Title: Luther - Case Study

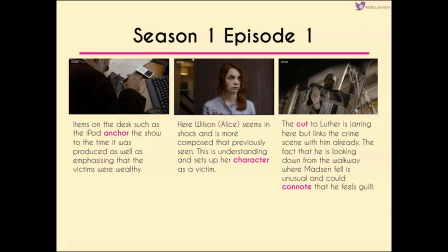1422s
And when we meet Alice again, she seems very much like she's in shock. she is more composed than previously seen so this sets up her character not only as a victim but as somebody who's very good at sort of compartmentalising their feelings and we'll come on to that a little bit more as we get into this episode.
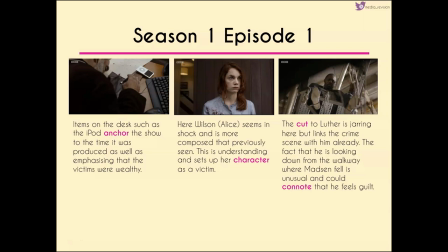1441s
Now the cut to Luther is quite jarring because it's unexpected but it links him with the crime scene that's happened with Alice already. Now the fact that he's looking down from the walkway where Madsen fell is unusual it could suggest that he feels a sense of guilt.
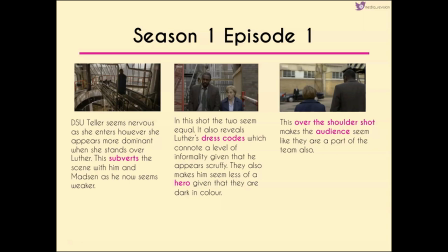1457s
Teller then seems quite nervous as she enters but she does seem more dominant than Luther because she's standing over him so this subverts what we expect because we've seen sort of Luther and Madsen on that walkway previously but it also subverts what we would expect because Teller is a woman with quite a
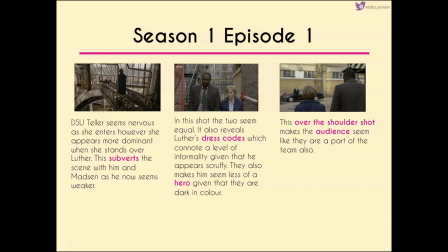1476s
bit of power here. Now in the middle shot the two of them seem almost equal. We also get to see Luther's dress codes which again suggest this level of informality because he appears quite scruffy. They make him seem less of a hero given that they're dark in colour even though we
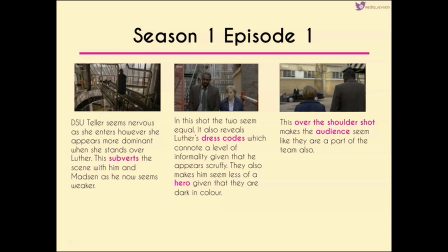1493s
would expect Luther as the protagonist to fall into the hero role in Prop's character theory. We then get an over the shoulder shot making us again feel like we are part of the team
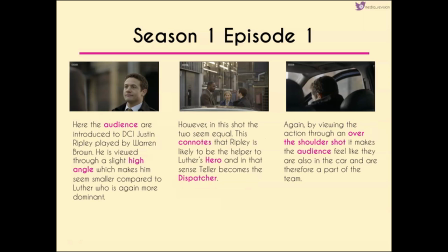1503s
before we're being introduced to DCI Justin Ripley who's played by Warren Brown. He's viewed through a slight high angle so it makes him seem much smaller compared to Luther who again seems more dominant. But in the centre shot we see them as equal so this is likely to suggest that Ripley is going to
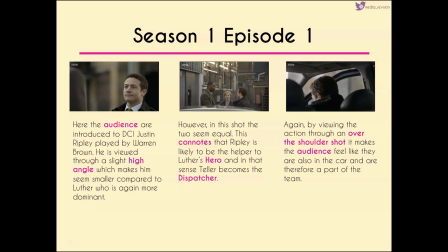1520s
be the helper to Luther's hero and in that sense Teller then becomes this dispatcher. Again by viewing the action through and over the shoulder shot as they're getting into the car it makes us feel like we are a part of it we can almost imagine ourselves sitting in the back of the car being a part of the team so we're very much engaged within the show and
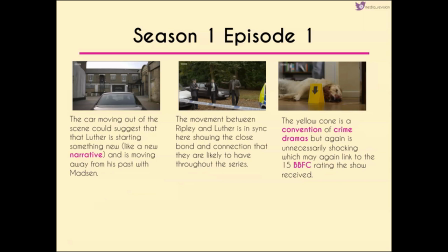1539s
it's likely to make us more active audiences. As the car moves out of the scene, it could suggest that Luther is starting something new, a little bit like a new narrative or a new storyline, and is moving away from his past with Madsen.
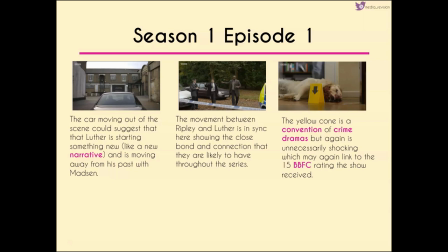1553s
Interestingly, in that centre shot that we've got here, the movement between Ripley and Luther is in sync, showing that they already have a close bond and close connection, and they're likely to maintain this throughout the series. when we move to the third shot we get this yellow cone which is a convention of
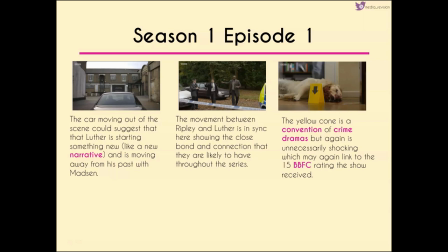1568s
crime dramas but again it's unnecessarily shocking which might link it to the 15 the bbfc rating of it when the show was produced as dvd
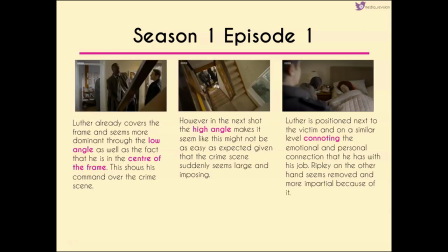1579s
now luther in alice's home already seems to sort of cover the frame which makes him seem more dominant and again we have such a slight low angle here um which again adds to his dominance then could suggest that he's got a certain level of command over the scene. However, in the next shot we get a high angle.
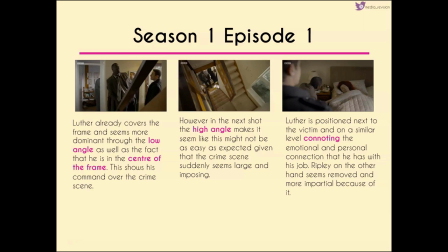1599s
Now this makes it seem like the case might not be as easy as expected, given that the crime scene suddenly seems larger and more imposing. What's quite interesting, again in terms of Luther's character, is that when he meets one of the victims,
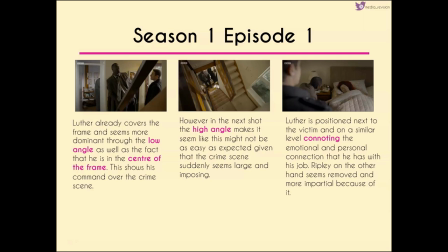1615s
he's sort of positioned next to her and on a similar level, suggesting that there's an emotional and personal connection that he has with his job, whereas Ripley seems removed and more impartial because he is removed.
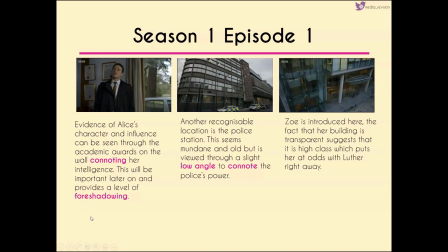1630s
Evidence of Alice's character and influence can then be seen through the academic awards on the wall, suggesting her intelligence. This is going to be important later on, so provides a level of foreshadowing, even if the audience don't realise it yet. Now, another recognisable location for crime dramas is the police station.
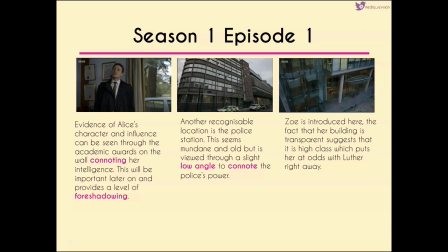1647s
This seems quite mundane and old but because it's viewed through a slight low angle it could suggest the power that the police wield. This is in contrast to Zoe's building who is the new character that we're introduced to in that third shot.
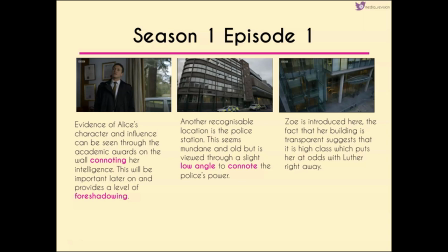1660s
The transparency suggests that it's a sort of high class so we have her at odds with Luther right away because they don't seem like they're particularly well matched.
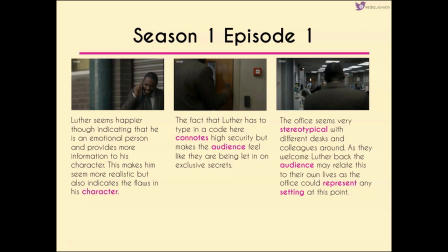1670s
Luther though seems much happier when he's talking to her indicating that he is actually quite an emotional person and so we get more information about his character here. This makes him seem more realistic but also gives us an indication to the flaws within his character which we can imagine are going to pop up later in the series or perhaps the show.
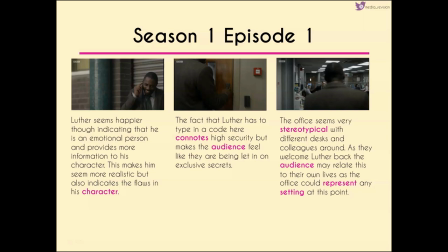1689s
Now the fact that Luther has to type in a code into the door suggests high security but it makes us as an audience feel like we're being let in on a sort of exclusive secret so it makes us feel like we're getting something that we wouldn't get from another show. The office though seems very stereotypical with different desks and colleagues around.
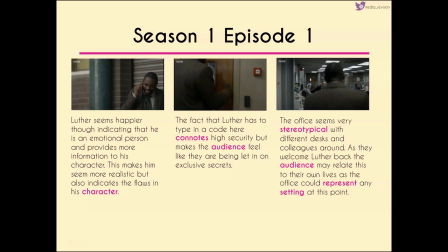1708s
As they welcome Luther back the audience might relate this to their own lives as the office at this point could represent any sort of setting.
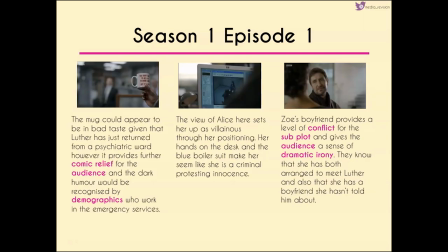1716s
However the mug that they give him appears to be in quite bad taste particularly given that Luther has just returned from a psychiatric ward. This does provide comic relief for the audience though we can't have that high tension staying the same all the way through the show particularly for one
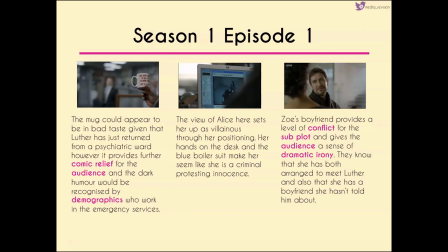1732s
that's as long as Luther because we turn off as an audience we can only handle a certain amount so the comic relief here is likely to one be recognized by demographics who work in the emergency services as perhaps the necessary part of their job but it's also a sort of moment of
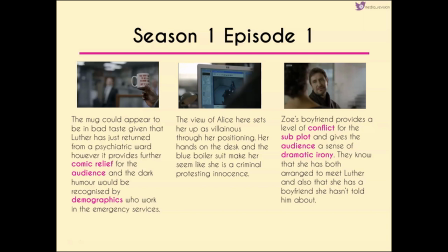1749s
peace within the show for the audience where we can sort of gather our thoughts before the tension and the pace increases again. Now the view of Alice in the middle shot sets her up as villainous through her positioning. Her hands are on the desk implying a sort of sense of needing to see it, all of her movements.
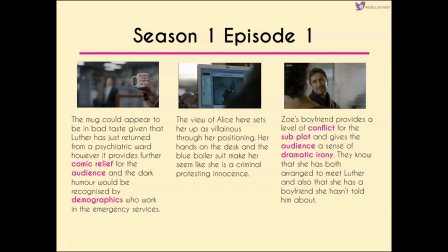1767s
But the blue boiler suit also makes her seem like she's somebody who's protesting her innocence. And we have this sort of similar transition that we've seen earlier, which is again this cut shot from what we see within the police station to Zoe's boyfriend. now this provides a level of conflict for us as an audience because we
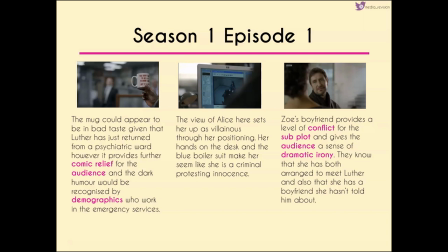1786s
are set up to want her and luther to work out it does give us some indication of the subplot but it also gives us as an audience a sense of power because now we have dramatic irony we know that she has arranged to meet luther
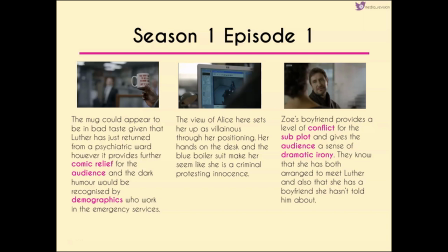1801s
but we also know that she has a boyfriend which she hasn't told him about so we're in quite the position of power at the moment.
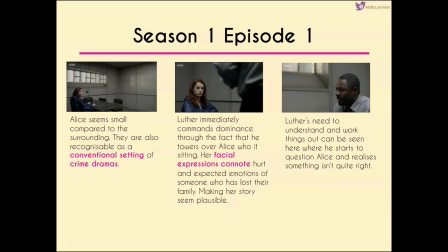1809s
Cutting back to Alice, she seems quite small compared to the surroundings. These are also recognisable as conventional settings of crime dramas, although one difference perhaps between UK and US crime dramas is that Luther in particular
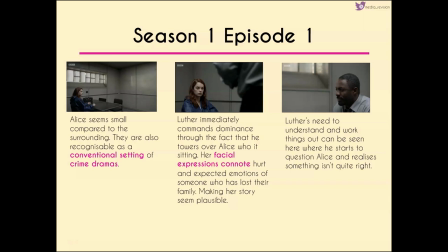1824s
makes the setting seem very sort of or much less glamorous compared to the US crime dramas. now immediately luther commands dominance through the fact that he towers over alice who's sitting her facial expressions suggest a level of hurt or
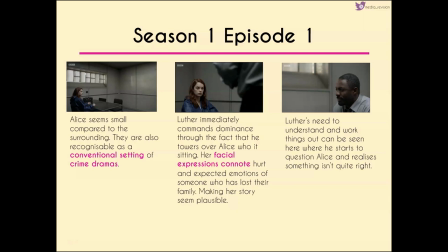1840s
give us these expected emotions of someone who's lost their family which makes her story seem more plausible but luther's need to understand and work things out can be seen when he starts to question alice and together we realize that something
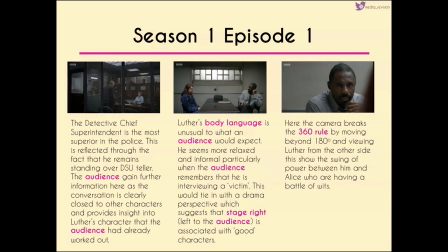1854s
isn't quite right now we also meet a further character here the detective chief superintendent he's the most superior than the police which is reflected through the fact that he remains standing over teller and the fact that the door is closed for the
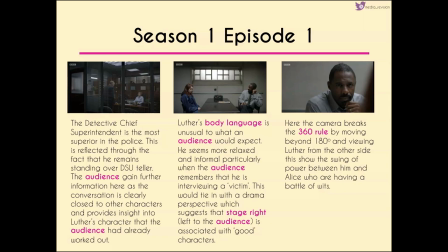1868s
majority of their conversation we get more information here as the conversation is clearly closed off to other characters and provides an insight into luther's character which we had already worked out that he's somebody who doesn't necessarily play by the rules and he's a sort of loose cannon within the department